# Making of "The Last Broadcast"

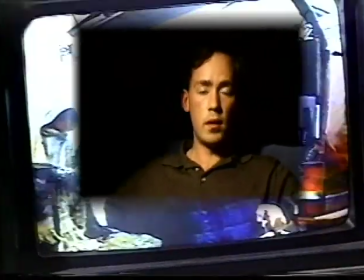(4:27) Why would a man commit such crimes?
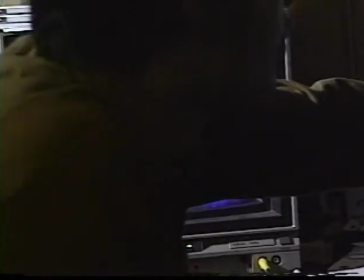(4:29)
With the average film budget in the millions of dollars, one of the most remarkable achievements of the last broadcast was its budget, $900.
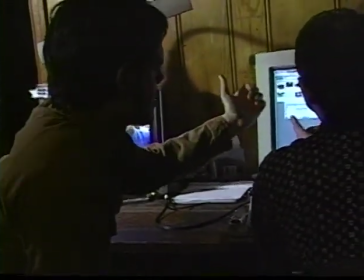(4:37)
That's right, $900. How did they do it? Basically, we made the last broadcast for $900. It was broken down into a number of different categories.
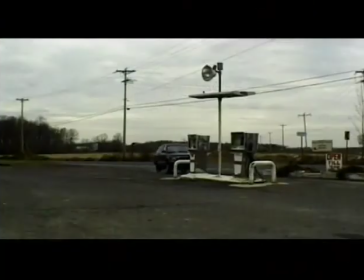(4:48)
tape stock food and gas everything else came for free we used our family
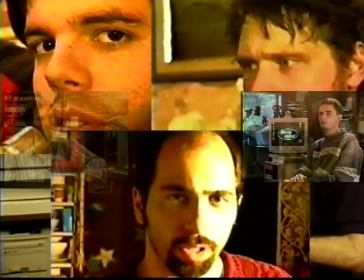(4:55)
and friends as the cast and crew we already had the computer so that
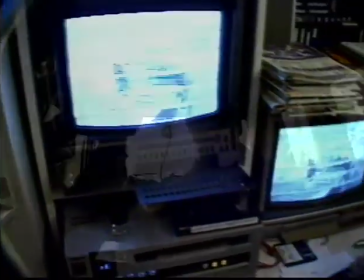(5:00)
wasn't a cost for us and we can continue to use them we borrowed equipment from different
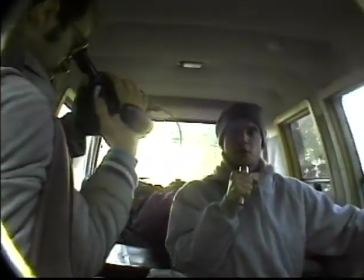(5:05)
friends and family and we used all different types of formats I mean the movie is really a
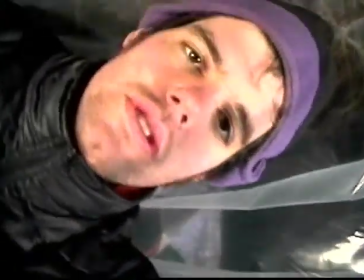(5:10)
consumer grade film meaning that we used things like Tyco vision kids cameras,
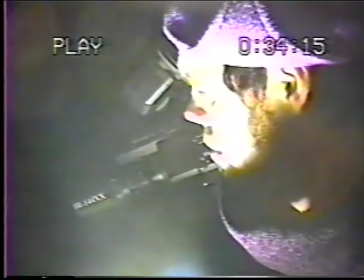(5:16)
which you can buy for like 60 bucks at a toy store, used 8 millimeter video, you know, camcorders,
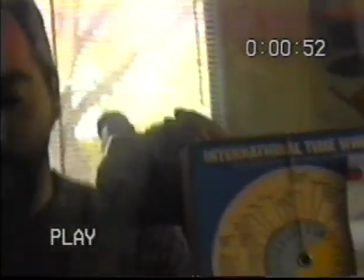(5:23)
used some Hi8, and even used digital video cameras, which we were very fortunate to get from some friends.
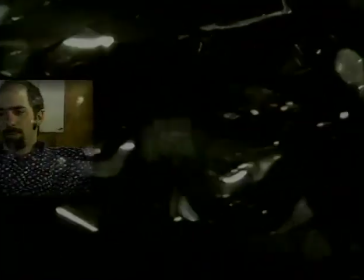(5:32)
When we initially said, let's make a movie, we really wanted to save money. We wanted to use no money.
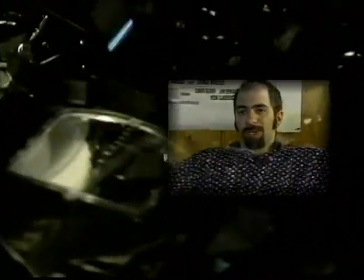(5:37)
So the first thing that we got rid of was film,
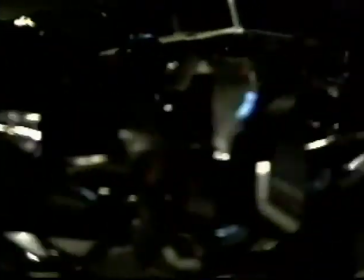(5:40)
which was not a hard decision to make but it was not necessarily one we wanted to make initially until we found the magic
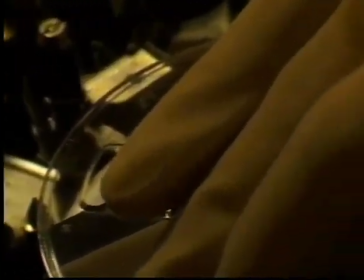(5:46)
of video the second thing we got rid of was actors because actors cost money so what we decided was
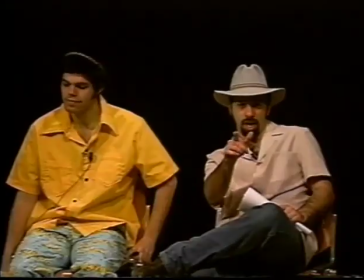(5:53)
to use our family and friends and of course ourselves because we thought that we would be the most reliable people in terms of showing up for a
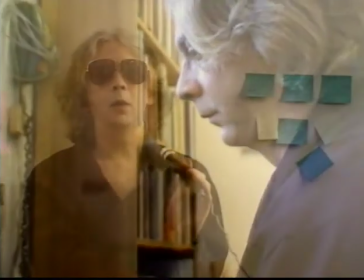(5:59)
shoot once we decide we're going to use our friends and family because we're not Barrymore's or you know part of the Sheen family none of us
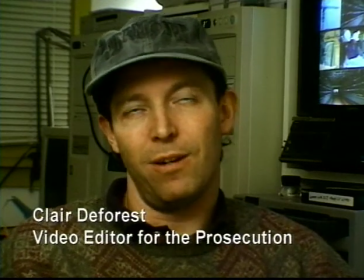(6:06)
are professional actors, we decided to create a situation where we're interviewing people.
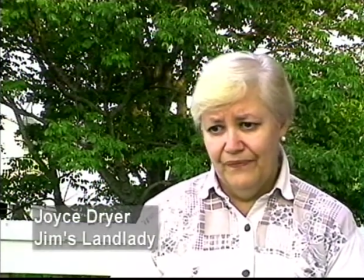(6:13)
And what we did was we gave them the information that their character in the movie would know. Nothing more, nothing less.
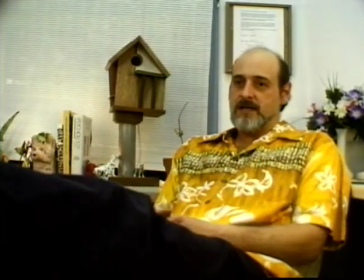(6:18)
And then we would ask them the questions. And we told them what the answers were. But by just letting the camera run and asking them the questions and talking to them about the situation,
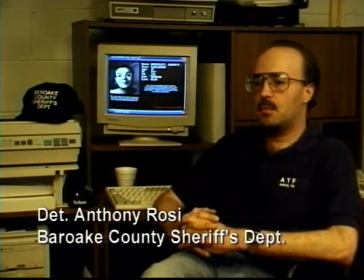(6:26)
they really started to get a sense and feeling that they had been part of the story that never happened,
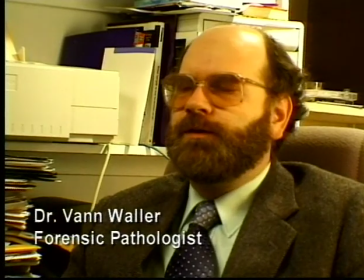(6:31)
part of this parallel universe that we were creating. and as a result we got performances that people internationally have said you know are tremendous
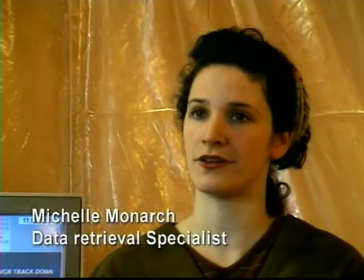(6:40)
acting performances and in fact the people are acting but you know at the same time they're not they're sort of just being and that was one of things that
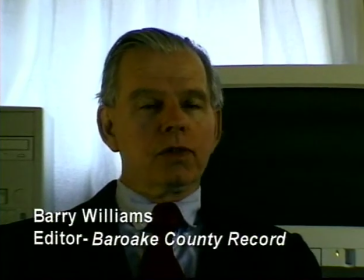(6:49)
we were very successful actually quite more you know quite a bit more successful than we thought we would be but that was one of the techniques we used.
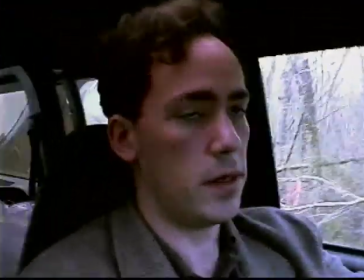(6:55) I'm using this video camera just as a matter of convenience using film out here would prove to be logistically too difficult.
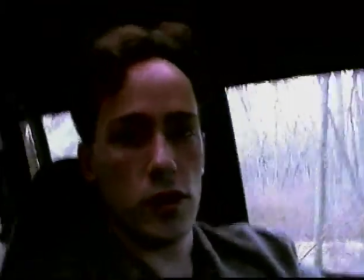(7:05) Hopefully, we can get you some good footage and really try to demonstrate
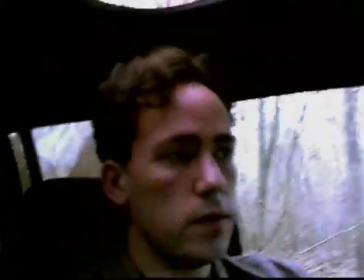(7:09) the intrepid nature of the speed of the moment.
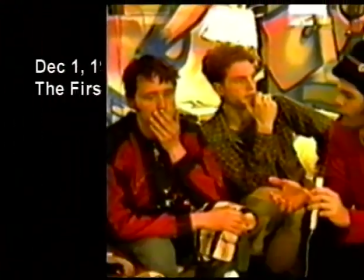(7:16) From the memory of Edensburg to the dust lying on yours.
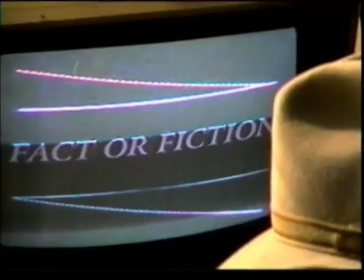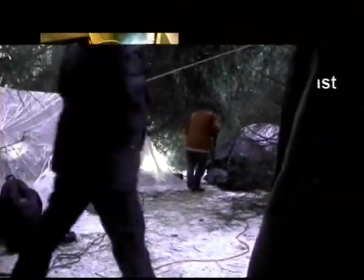We're classically filmmakers, which means that we've really come from a film background, which means we really learned how to not run the camera because film's very expensive. With what we did, we kind of forgot about that and we could let the camera roll and that was one of the best things that we could do for our
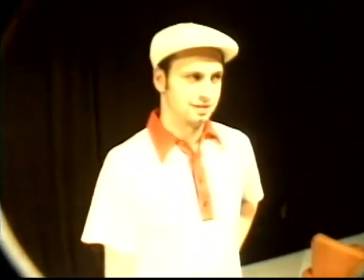(7:51)
project and one of the big advantages of shooting digital video and that in effect let us become high-budget filmmakers because we shot
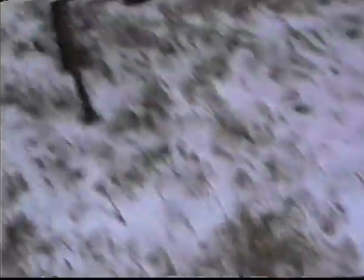(7:59)
about 27 hours of tape. Now if we'd shot, if that had been film, just the processing costs alone would have been $65,000, $70,000.
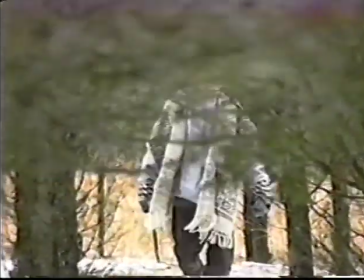(8:06)
So we couldn't have done it. So that was one of the big advantages.
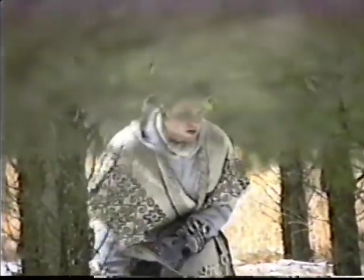(8:11)
And in doing that, we were also letting time, just real time, on videotape.
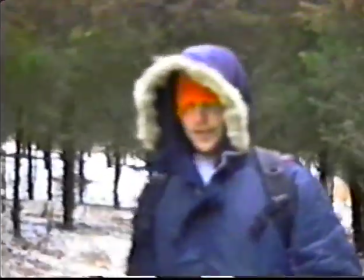(8:15)
And that was one of the things that was important for our story,
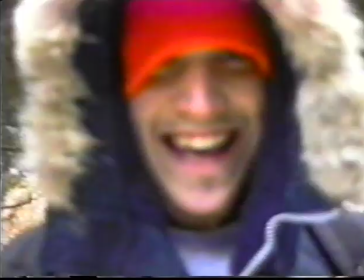(8:18)
because we're really examining time and how time can stop and start and be quickened up and slowed down on tape.